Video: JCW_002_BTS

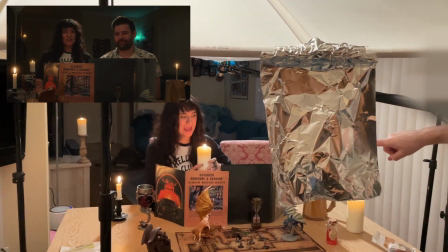[0:07]
I got waxed on me! Oh no!
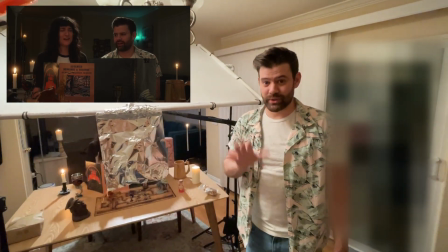[0:10]
So I really wanted to recreate the D&D scene from Stranger Things Season 4 with Eddie Munson as the DM.
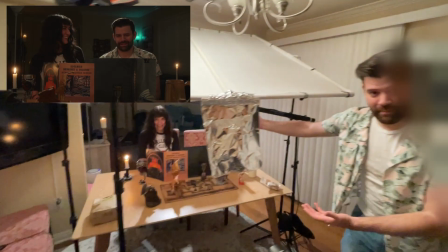[0:17]
And I figured Brizzy is my DM. The foil was like blocking her perfectly.
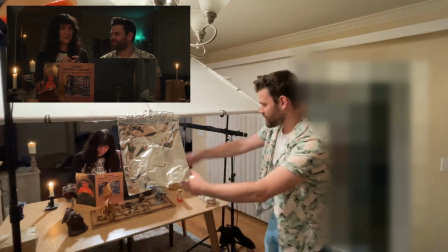[0:23]
It just made sense. So we set up this whole D&D thing.
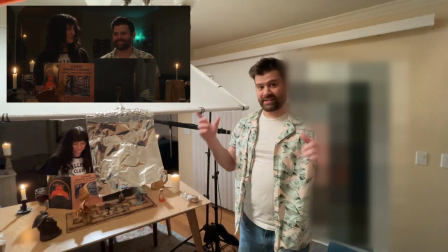[0:27]
I tried to replicate as much as I could and I based off of this picture that I just put in the editing.
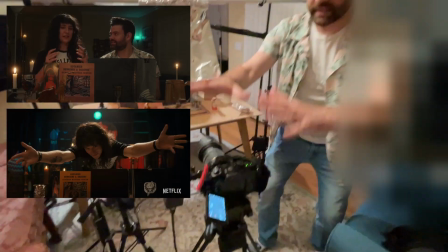[0:33]
We'll start with the camera. This is my Panasonic GH5.
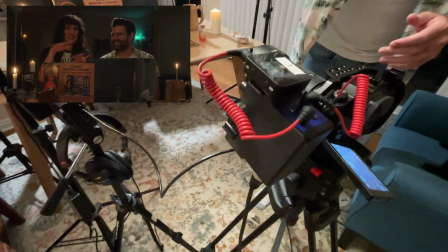[0:37]
I am running audio directly into it with a Behringer mixer, and I have a Sigma 17-50 lens with a speed booster on there.
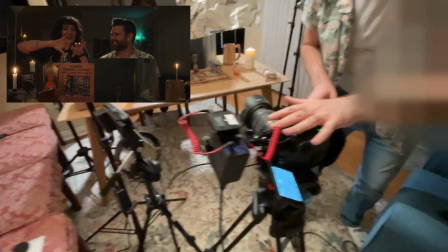[0:46]
That's the basic setup. I am shooting in a log format, and that is going over HDMI to my, oh,
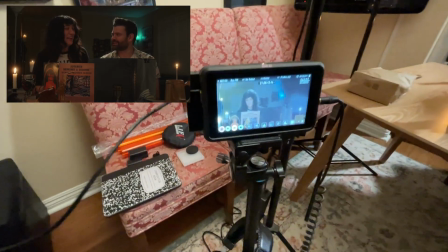[0:53]
my Ninja Recorder, which records to ProRes right onto an SSD.
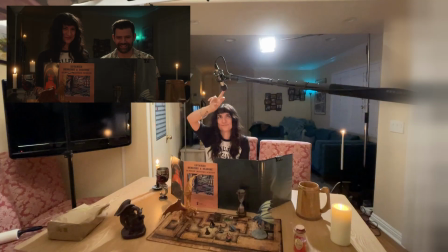[0:59]
So that's the camera setup. You can look under there, we got a boom mic, uh, Samson C02 for all the people that want to know the exact specifications.
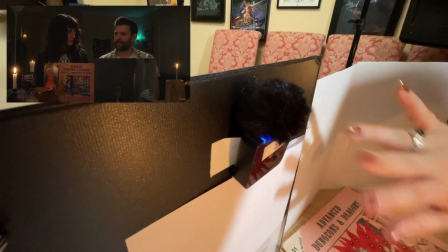[1:08]
I also taped a little lav mic transmitter, and that's going into the other channel just as a little backup.
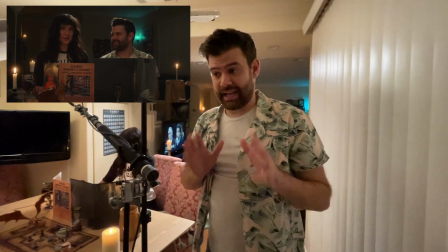[1:16]
Lighting, this was the most important part and the most difficult part. In the scene,
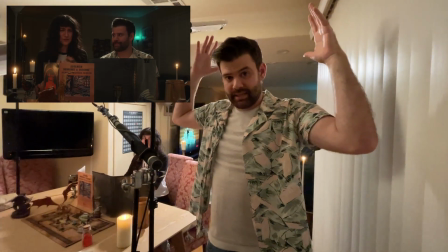[1:22]
Eddie Munson has a very like heavy backlight and a subtle soft fill light.
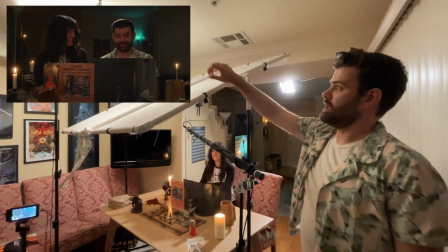[1:31]
So what I did was I used my big old diffuser panel, my my cob light over there, I'm bouncing off the ceiling and through that.
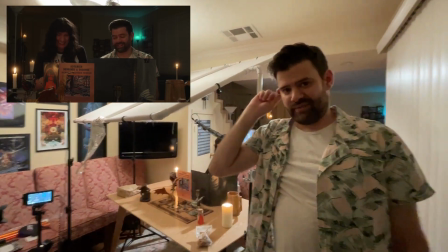[1:40]
That is probably my favorite technique for lighting something because it's nice and soft.
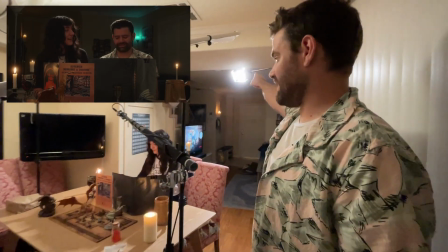[1:45]
And I turn it down pretty low especially compared to that backlight because in the scene specifically there's like a really heavy backlight there.
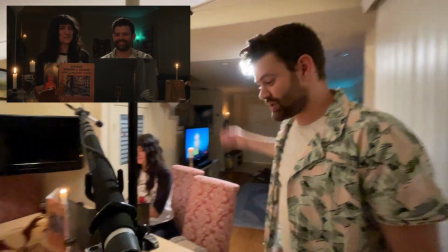[1:53]
I also have a bunch of candles, which are real. This was actually all of my budget.
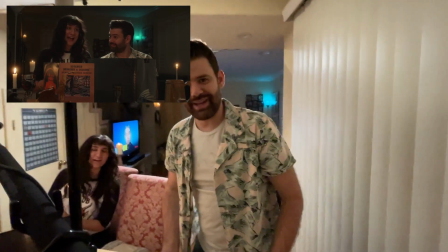[2:01]
My $30 budget for this video. I was buying all those candles.
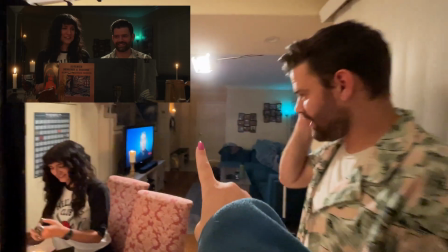[2:06]
So that's where that went. Back there. Oh, yeah, there's one there and back there.
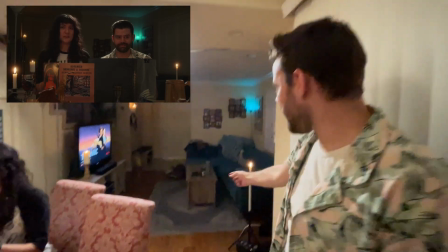[2:11]
And this one's on a little PVC line. Well, okay, so I needed another candle to be over here.
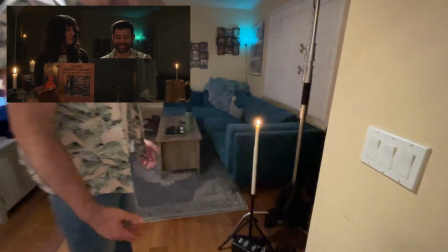[2:18]
Well, I wanted another candle. And I didn't really have a good surface to put it on. From here, it looks like a three-foot-long candle.
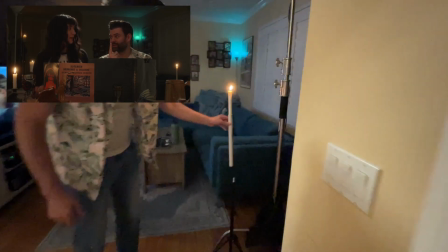[2:28]
Yeah, you know, I just did this to put it on a light stand so that it could poke up into the shot.
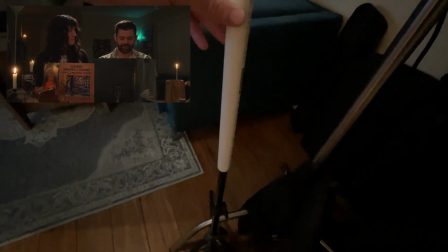[2:36]
This is a completely locked-off shot. I'm not moving the cameras around.
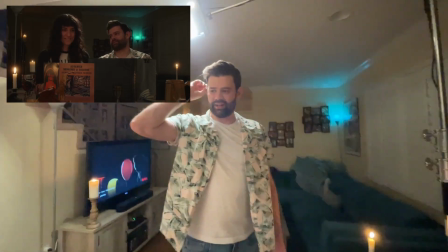[2:40]
When you have a very limited budget and limited resources, you can work with what you got.
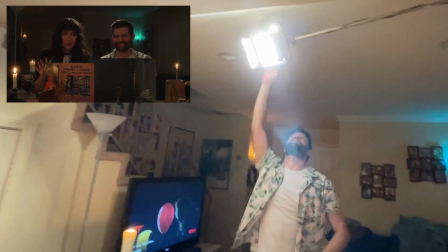[2:48]
And then up here, this is just a GVM LED panel.
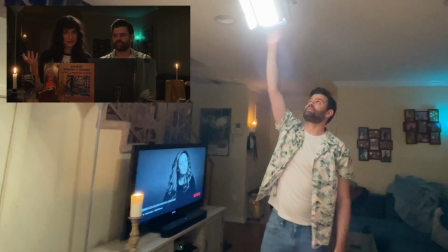[2:53]
and it's like a set that I got and they're like RGB lights they're great you can set them to whatever color temperature you want and I made this one
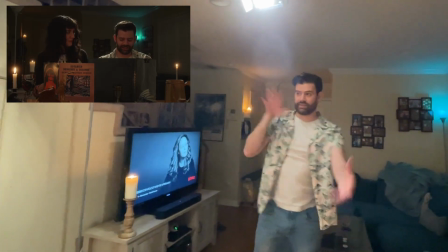[3:01]
a little bit cooler of a color temperature compared to that because there's a bit of a contrast warmer light on the front sort of
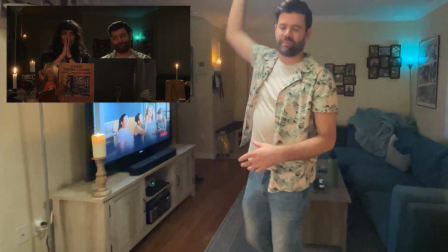[3:08]
motivated by the candles and then a stage light because in the scene they're like in like a theater
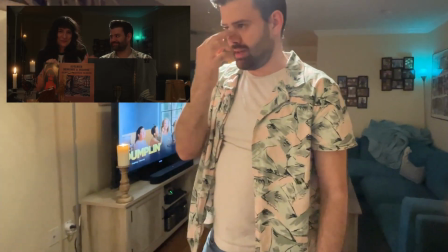[3:13]
room stage area and so they have like a spotlight on him there.
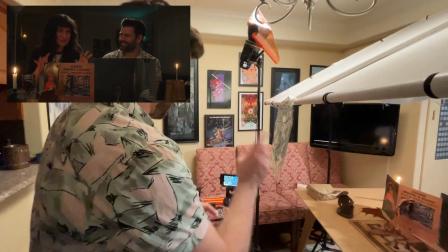[3:18]
The foil by the way, uh, was actually important because on my lens, I have a filter,
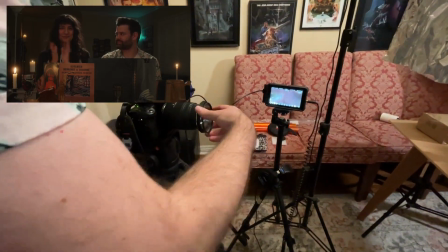[3:24]
which is a, it's called a, uh, mist filter.
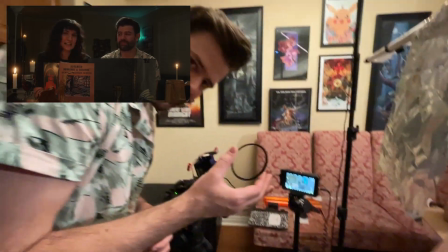[3:29]
You can buy them as black pro mist filters, but they're like $150, $125 or whatever.
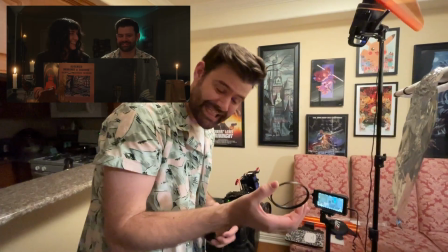[3:34]
So I made this with an $8 filter and some black spray paint. What that does is it, it makes light sources glow, right?
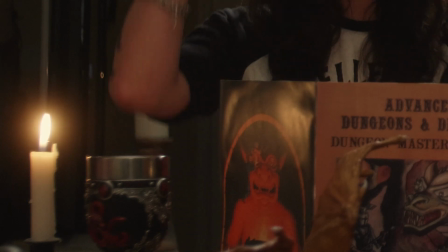[3:42]
So the, the candles you see have like a glow around them. And that's what this does.
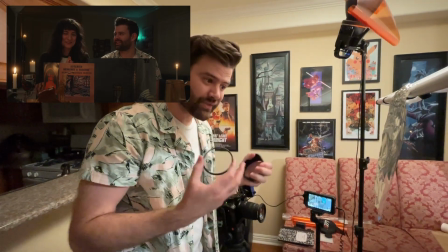[3:48]
It also kind of softens the skin tones a little bit. It just makes for a more film-like look. Does it work if you put it over a phone camera?
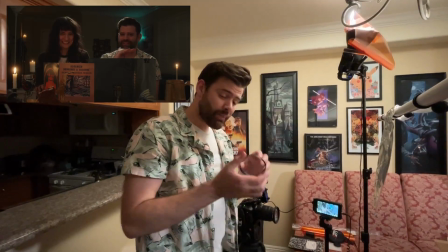[3:54]
Probably. I wonder... I don't know if it did anything. But it also makes it susceptible to like heavy flaring and since we have such a heavy backlight
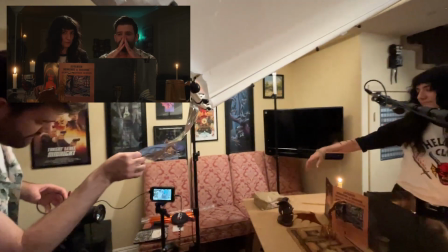[4:04]
this is shielding the lens from any light.